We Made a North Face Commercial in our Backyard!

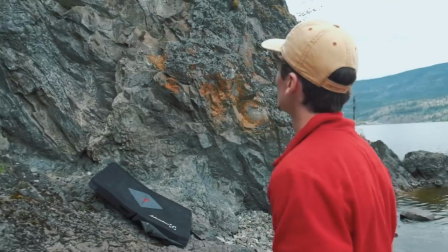(8:56)
How would you say your climbing abilities are, Mitch? Non-existent.
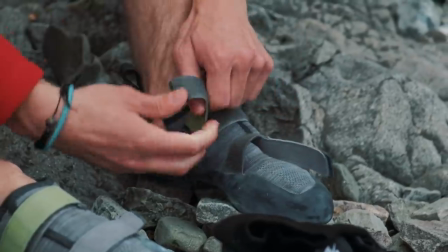(9:02)
Not looking forward to this. I can't remember the last time I wore these.
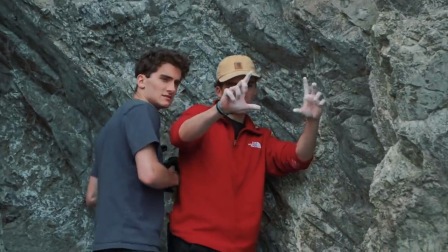(9:07)
You can be right here, just kind of do a, I'll walk up and you kind of just do a, like a nice pan out from the, and then you like get ready to climb.
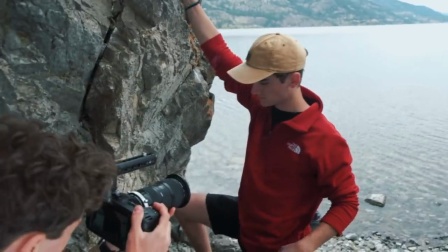(9:14)
And go for it.
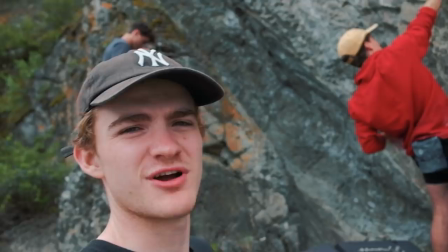(9:18)
Okay, okay. So we're doing a wide shot, so Mitch actually needs to rock climb a bit, so we're really putting his skills to the test and go
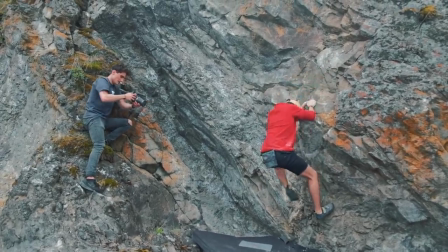(9:29)
wow you went pretty high vich make my
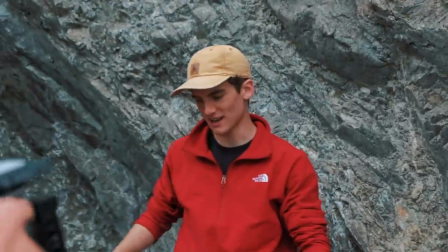(9:33)
feeble attempts look like i'm a pro rock climber what
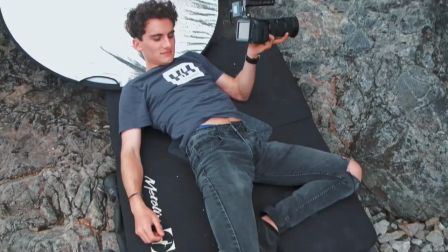(9:40)
is this position steve it's called pro comfort
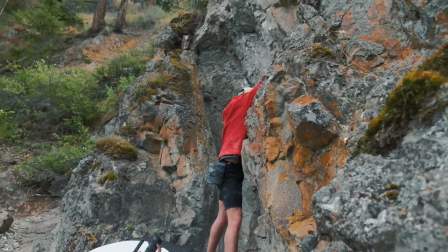(9:46)
yeah go oh holy cow that's so good
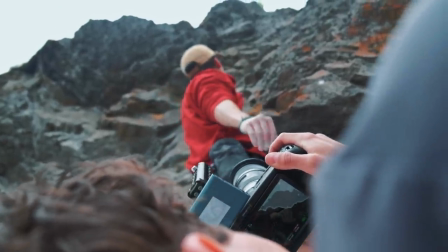(9:56)
Let's do it again.
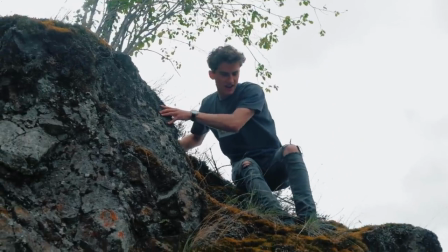(10:00)
What you doing up there, Steve? Just trying to find a good angle for top down.
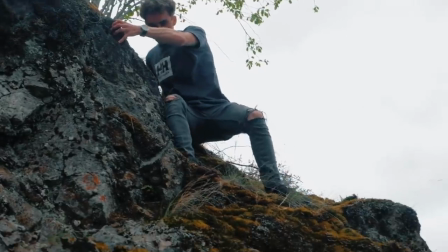(10:09)
Whoa.
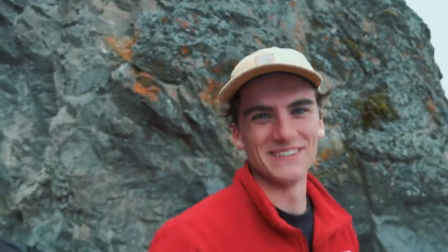(10:12)
Whoa. That's a good one. What happened? Did you film that? Yeah. I just got the exposure.
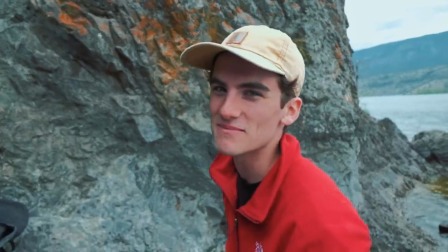(10:17)
That's a loose rock. This is definitely not meant for bouldering. You got it?
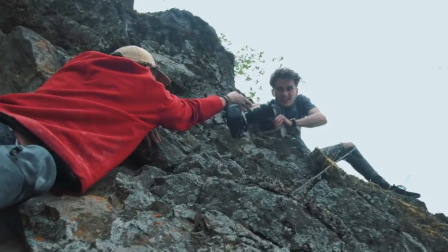(10:23)
Yeah. Jesus Christ. And there we go. Wow.
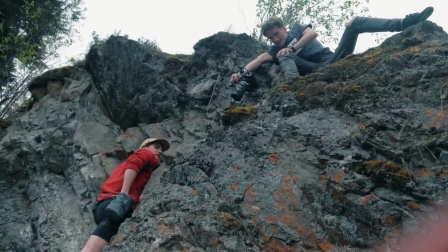(10:29)
I got a good angle go quickly before I have to go oh that's banger
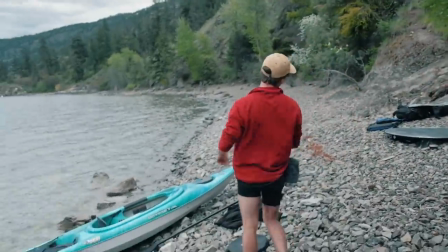(10:38)
oh that's a little hard there those pads are not they're pretty thin
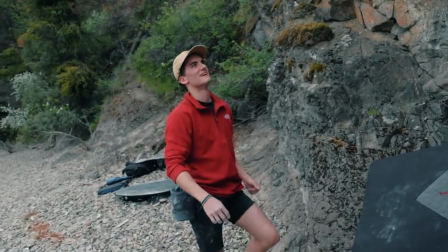(10:48)
I'm okay that feels I'm just gonna walk that one off
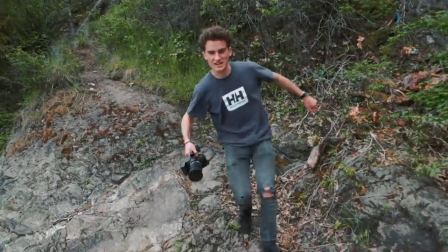(10:55)
Oh, shaky ankles.
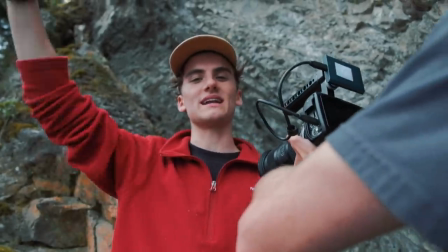(10:57)
Just so Steven can get a nice close-up shot of the logo, I have to pretend or move my arms like I'm rock climbing, so that's what I'm doing right now.
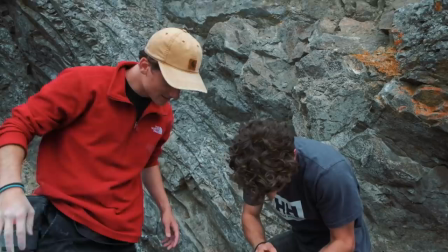(11:06)
Oh, that was a sick angle. Oh, that was sick. A nice frame block that I accidentally got because I tripped. That looks pretty good. Whoa. Okay, so we just finished filming our last location, which was the bouldering. Everything went well. It's been like an eight-hour day of filming. We woke up at sunrise. It's been an intense day of adventuring around, but we are finally done. So I think I get the luxury of sailing or paddling the kayak all the way back to the beach. These guys have to carry all the gear back and I will have a nice nice little paddle on the lake. Okay, so we just finished shooting and we're about to dive into the edit, but I wanted to talk about some of the finer points of what it was like filming this homemade commercial. To start with, the lighting wasn't exactly what we'd hoped for. It was pretty overcast and we didn't have much of a sunrise at all. Originally we'd envisioned the camping scene to have golden light streaming in through the trees, but we didn't have anything like that.
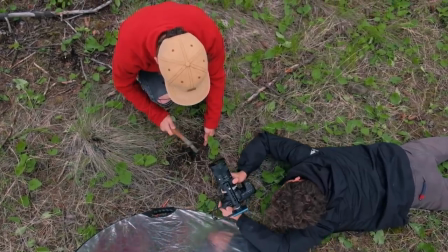(12:01)
So we often had to use a reflector to add some light into the shot. We decided to film this entire video handheld.
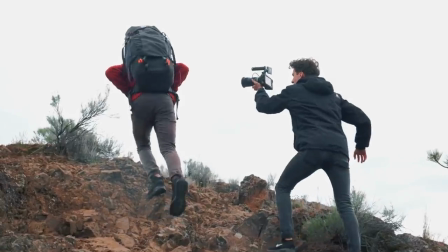(12:07)
This was to add some energy into the shots and make it feel a little more rugged than if we'd had that mechanical, artificial smoothness from a gimbal.
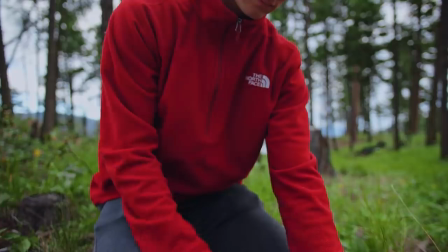(12:14)
Another thing to note is that we tried to frame out my head as much as possible. This was to try and keep it anonymous as to who was wearing the fleece. This keeps the focus on the fleece as it is the main subject. Anyways, that's all we've got for you guys this week. I hope you guys enjoyed. We want to encourage you guys to go out and try and make your own homemade commercial for your favorite brands. It was a lot of fun for us to go out and do this, so we think it would be a lot of fun for you guys too. If you try it out and you post to Instagram, make sure you tag us at teamsproductions underscore because we'd love to check it out. And if anyone from the North Face is watching this, don't be afraid to reach out because we'd love to work together. And as always, we'll see you guys next week.